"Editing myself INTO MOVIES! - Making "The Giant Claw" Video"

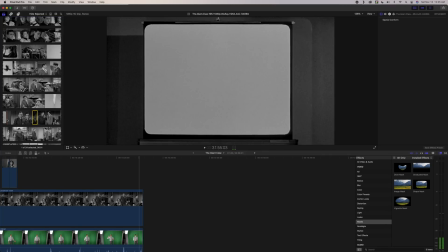[20:36]
Okay, so the next shot is me standing in front of the projector screen, but here's the problem.
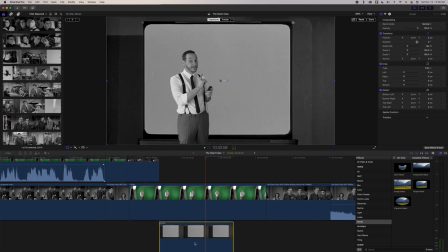[20:42]
Even when we take the footage that I'm going to use of me and we scale it up, the screen is still too big.
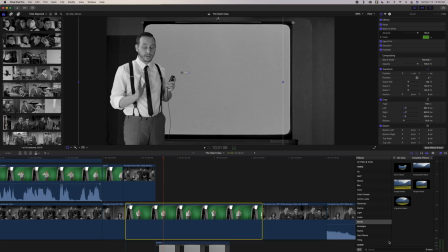[20:49]
So I took a still frame of just the projector screen and we're going
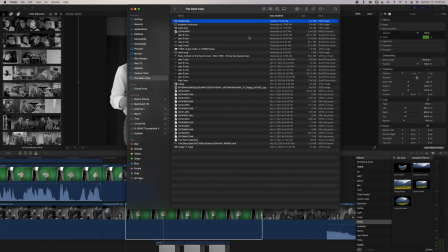[20:55]
to open it up in Photoshop and we're going to try and create more of the room here.
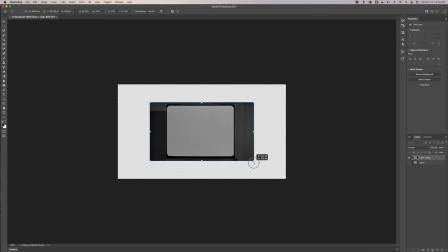[21:00]
Now I am by no means a Photoshop master at all, but I do know some basic things.
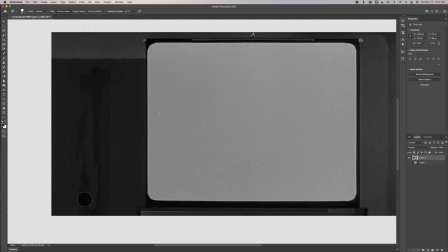[21:07]
And really all we're going to do here is we're just going to take pieces of the walls that exist
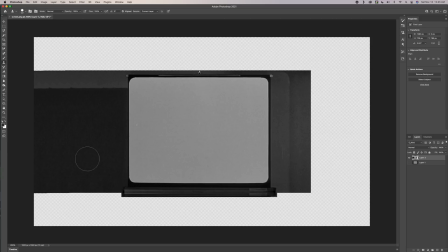[21:14]
beside the screen and we're going to try to extend them just by cutting and pasting pieces of them next to each other.
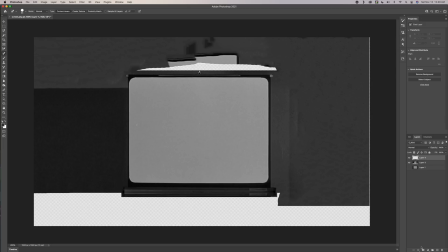[21:22]
And then I'm just going to take the healing tool and try and heal over it the best that I can.
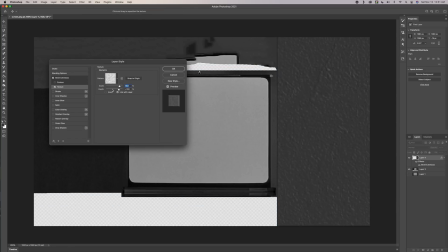[21:28]
Try and make it look half decent. I'm going to try and add a little bit of texture to it.
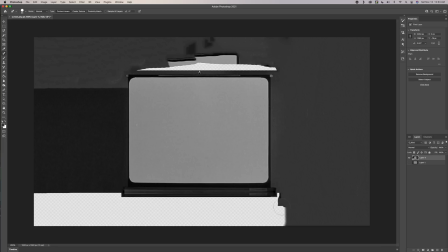[21:33]
And in the end, this doesn't look perfect by any means.
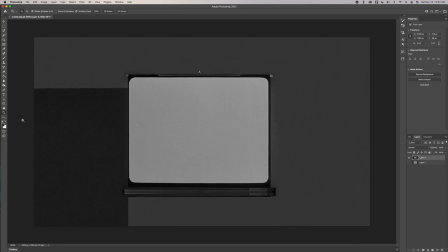[21:37]
It doesn't look great, but it's going to be okay because in Final Cut, I'm going to add some adjustments to it.
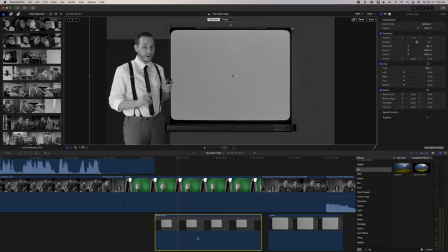[21:45]
I'm going to put a vignette on the screen and play with the adjustments on that a little bit. And then I'm going to adjust the exposure on my footage. Now that looks okay, but it's still not finished.
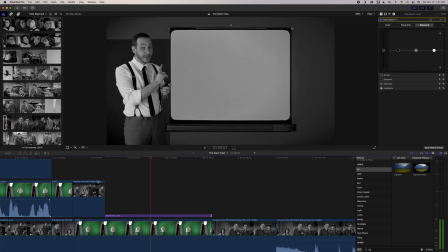[21:58]
I'm going to put an adjustment layer over top of everything once it's been compiled.
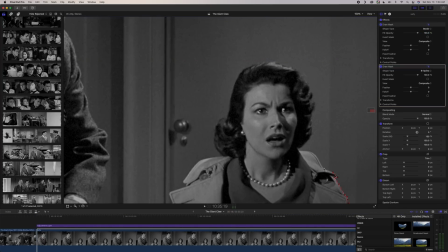[22:02]
I want to put the back of Sally's head kind of in the foreground, covering part of the photo of me.
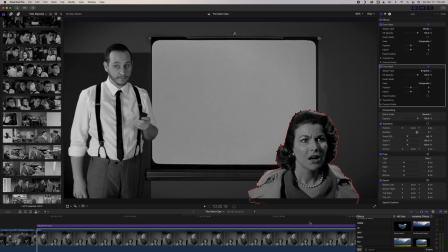[22:08]
So I'm going to mask her out and then I'm going to flip it so it's backwards.
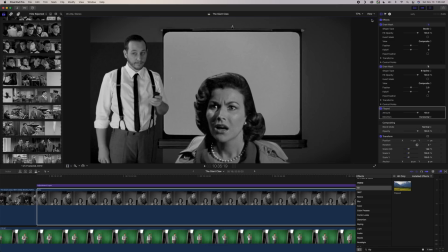[22:13]
And then I'm going to just do a defocus on it and turn down the exposure completely.
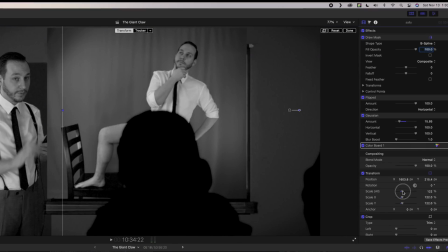[22:19]
Okay, now for the actual slide of me, we're just going to position that into place.
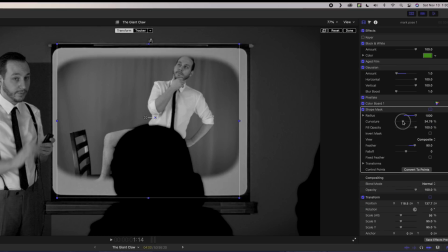[22:24]
And then I'm going to apply a shape mask to it just to kind of round the edges and make it look more like a slide.
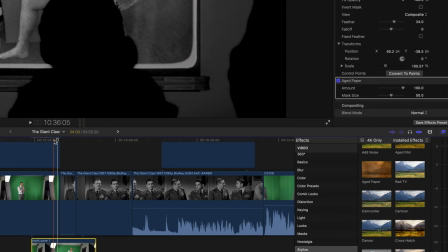[22:30]
Then I'm going to apply the aged paper effect. And we don't need this at 100%, just maybe about half.
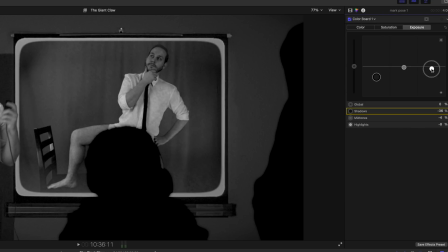[22:38]
And then I'm going to play with the exposure a bit, just take down the shadows and the highlights. And I think that looks pretty good.
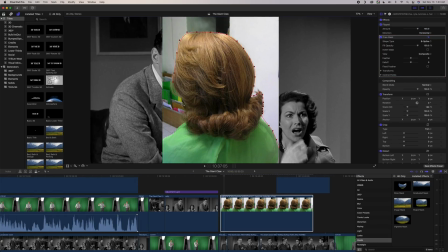[22:43]
So I still wasn't completely satisfied with how Sally's head looked in the foreground.
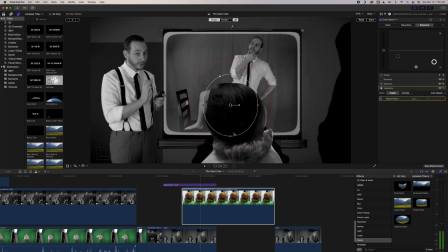[22:49]
So I searched around and I found a picture of a somewhat similar hairstyle and I played around with this for a while.
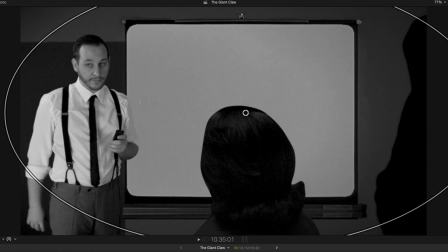[22:56]
It just didn't feel right in the end. So finally I decided, you know what, screw it.
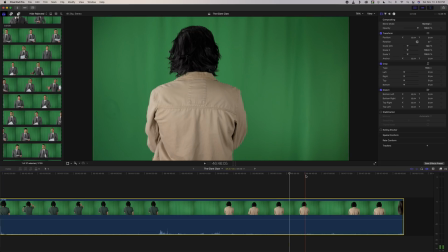[23:01]
I'm just gonna go back into the studio. I put on a wig. It's not perfect. Obviously it's not the exact same hairstyle and the wig looks a lot better from the back than it does in the front.
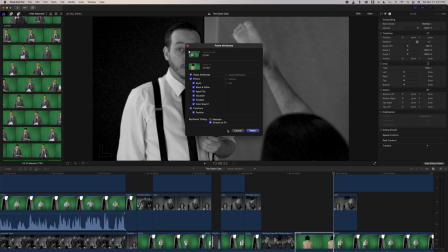[23:15]
I put on a light jacket and just kind of squeezed my shoulders in to look a little more slender.
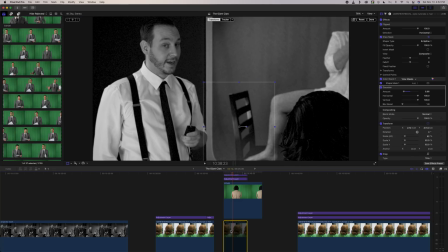[23:20]
And quite honestly, this footage, after it's keyed and adjusted,
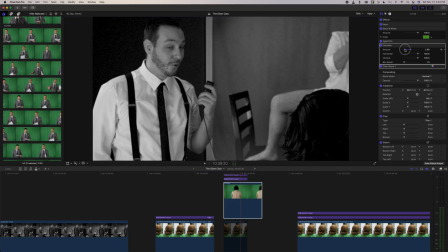[23:25]
I think just that bit of movement adds so much more to this, and I think it looks a lot better.
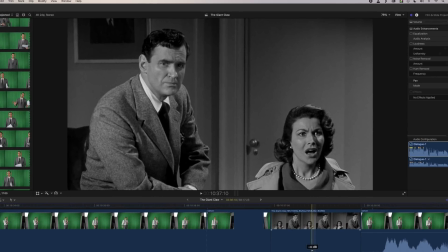[23:31]
So the shot right after this has Sally gasping, and in the original footage, she let out an audible gasp.
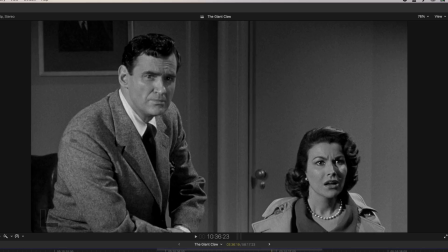[23:38]
But the problem was the sound in the original clip had music in it as well.
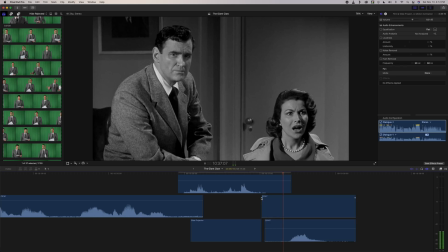[23:46]
So I just wanted the sound of the gasp, so I recorded myself gasping.
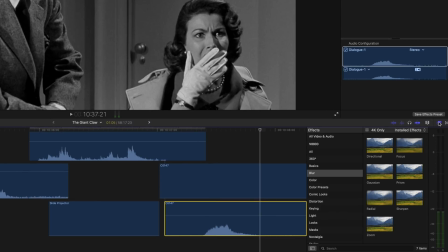[23:51]
Then I took that sound clip, put it underneath, and applied a pitch filter,
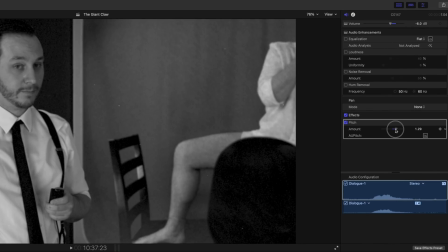[23:56]
and just adjusted the pitch to be higher, and that way it sounded a lot more feminine.
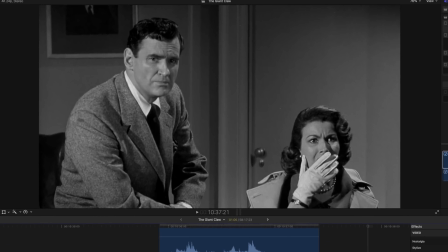[24:03]
So since Mitch is sitting so close to Sally, it would make sense that he would be in the foreground shot too.
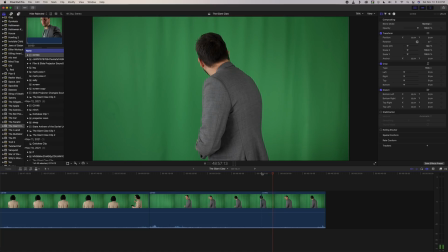[24:10]
So what I did is I just threw on a suit jacket and just tried to pose the same way he was posing,
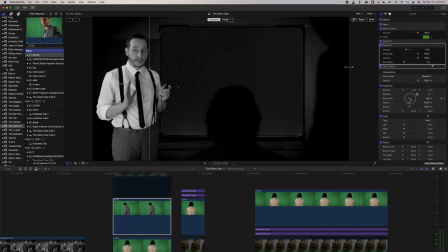[24:16]
and then I just applied the same effects that I added to the shot that was supposed to be the back of Sally's head.
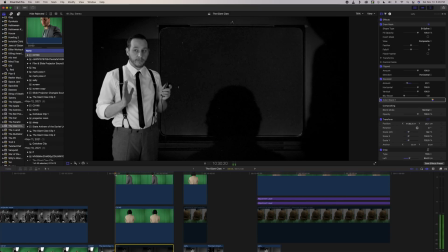[24:21]
Now the shot right before this one is of the general standing there with his hands on his hips.
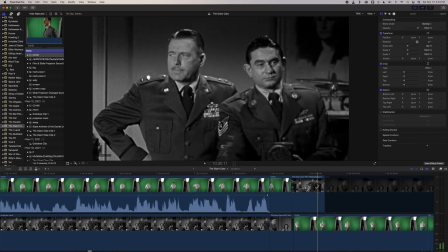[24:26]
So I tried to do the same thing.
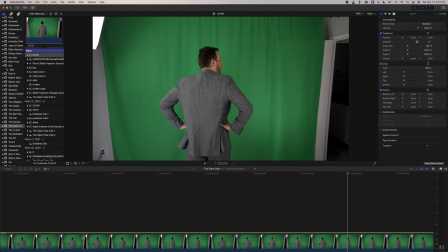[24:28]
I put on a jacket and I stood there in the same pose, and just since he's kind of moving slightly, I started moving slightly.
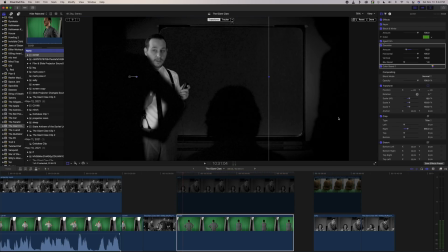[24:36]
And then again, I just did the same thing with the others. I applied the same effects and positioned it.
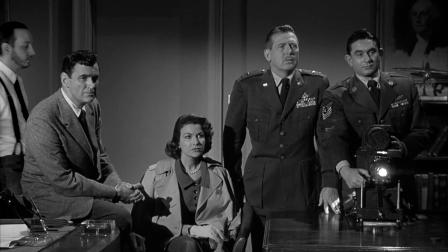[24:41]
The other thing I wanted to add was the sound effect of the slide projector.